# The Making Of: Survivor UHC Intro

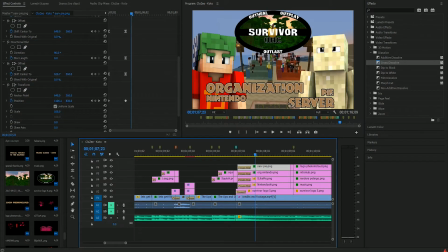1106s
And I actually have it like twice in there for whatever reason. I don't know. At this point, the little fish, they only had their unique one for the players.
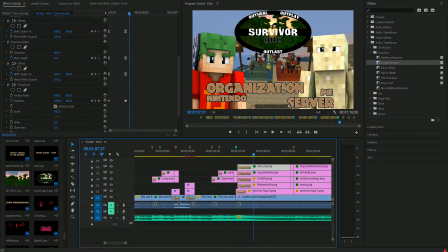1120s
So once we got to here, it, like the S and the E, you just saw Leagues right here. League had it on the E. Over here, Pi has it on the E. So I stopped it here. This is also white at the end, just for credits. It's neutral color instead of just the blue.
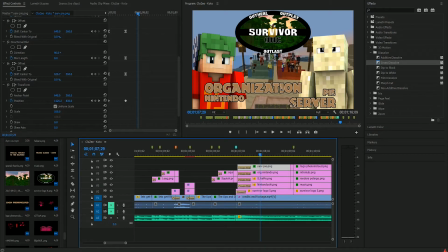1140s
Got the logo, got the players. I did something kind of different here. Instead of just doing organization : Nintendo or whatever, I did organization with Nintendo over it and server with Pi above it. Kind of just to create the rectangle effect in a way.
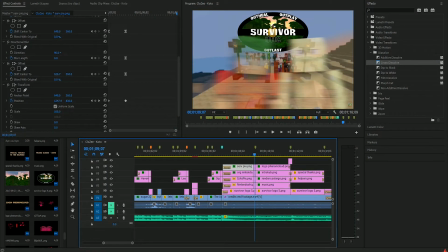1161s
And then it's just the same. This was a little tedious to do.
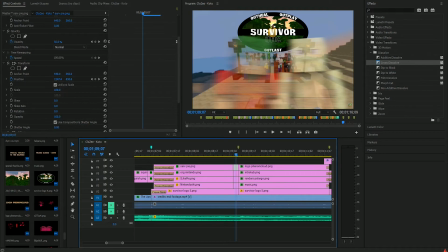1168s
It's the same directional blur effect. The directional blur with the offset, so they kind of fade in. They come in from the side. Here is where I just did the credits and stuff, like with the comma.
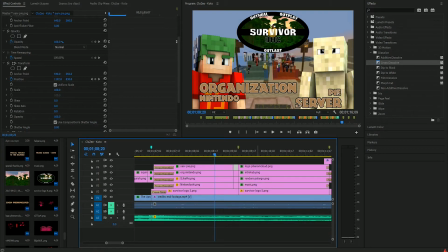1181s
But I figured for here, because these two were kind of the two big boys behind it, I'd do something a little different here.
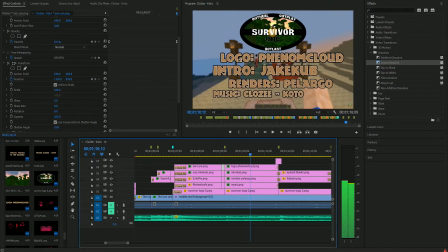1188s
And then it's just credits, and they go opposite ways, so these two go that way, those two go that way. Could have lined these up better. Oh well, didn't have, I ran out of time. And then we've got a flash transition. Special thanks to the helpers.
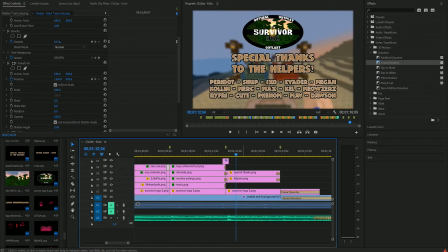1206s
Originally, Nintendo was like, I'm not going to mention all the helpers because there's too many of them, but I had this cool idea, and he was like, just give me, I told him to give me all the names just because I wanted to see if I could get it to work. These guys here, they all just did, some of them spectated, some of them helped set up the map, etc., etc.
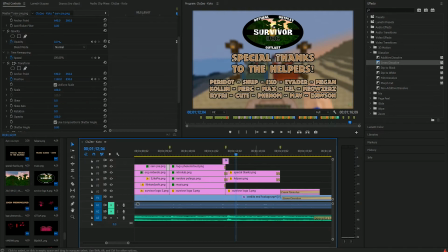1225s
Phenom, he did the logo, he also did some help for the actual thing, so yeah, credit to him. So, Nintendo didn't really expect me to do this, but he liked how this came out. There's 5 people per row, so there ended up being exactly 15 people, and they all lined up very well, surprisingly.
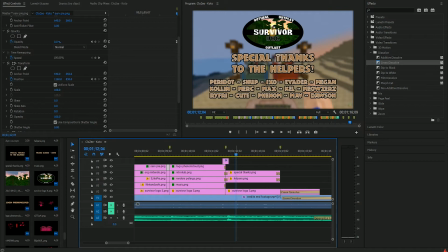1245s
So yeah, that's basically it. They scale in, and then at that point they just dissolve out.
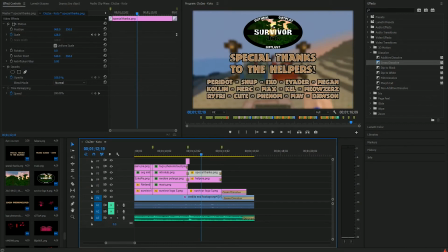1255s
That's pretty much the whole intro. The other thing you might notice is that for all of these, they've got this little time capsule.
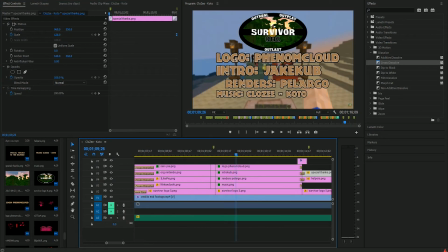1262s
What that means is it's either an ease in or ease out. So usually at the end of so right here at the start, this is an ease out because you're going out into something else, and over here it's an ease in.
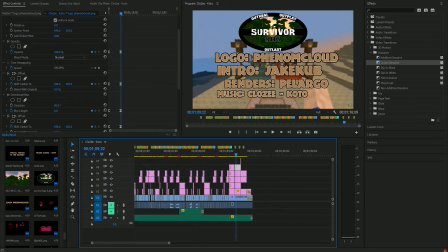1275s
So it kind of just helps smooth the transitions instead of just being linear. Like I'm gonna go to the start here.
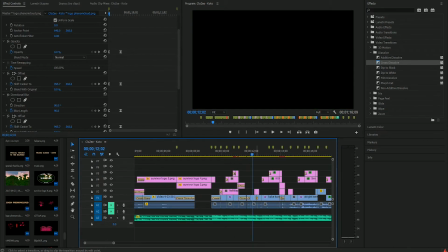1283s
So we've got Layoffy Tribal Camp, right?
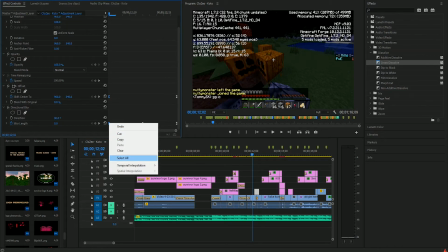1285s
So what I'm going to do is I'm just going to set this to, I'm just going to set all of this to linear.
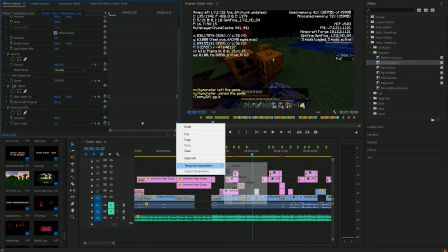1294s
And we're going to see the difference.
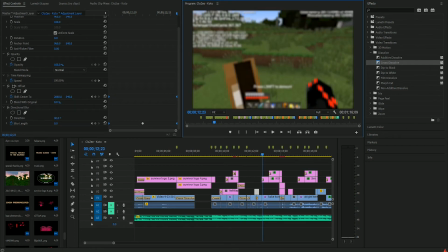1300s
So let's watch that again. You saw that there, right? Now we're going to undo it, set it back. You see it? You see the difference in the smoothness?
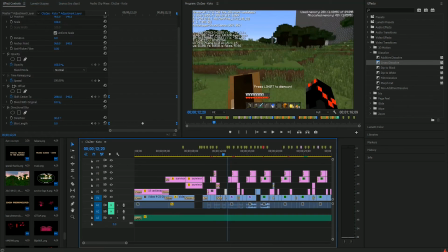1312s
It makes quite a large difference, to be honest. So that's the main reason. It's really just for smoothness. The other thing is that there's this little audio clip right here.
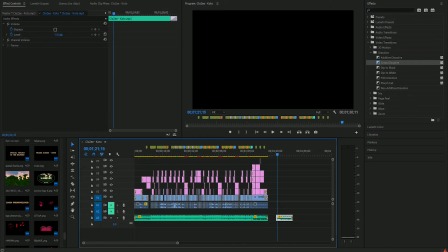1323s
I'm just going to play it separately. So originally, this intro was a lot shorter, but I ran out of time, so I needed to extend it.
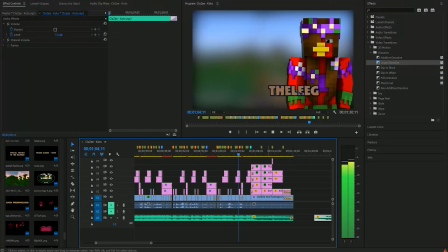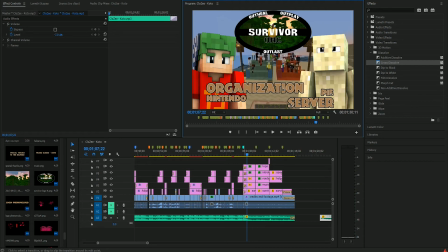1347s
And it ended up just kind of working out.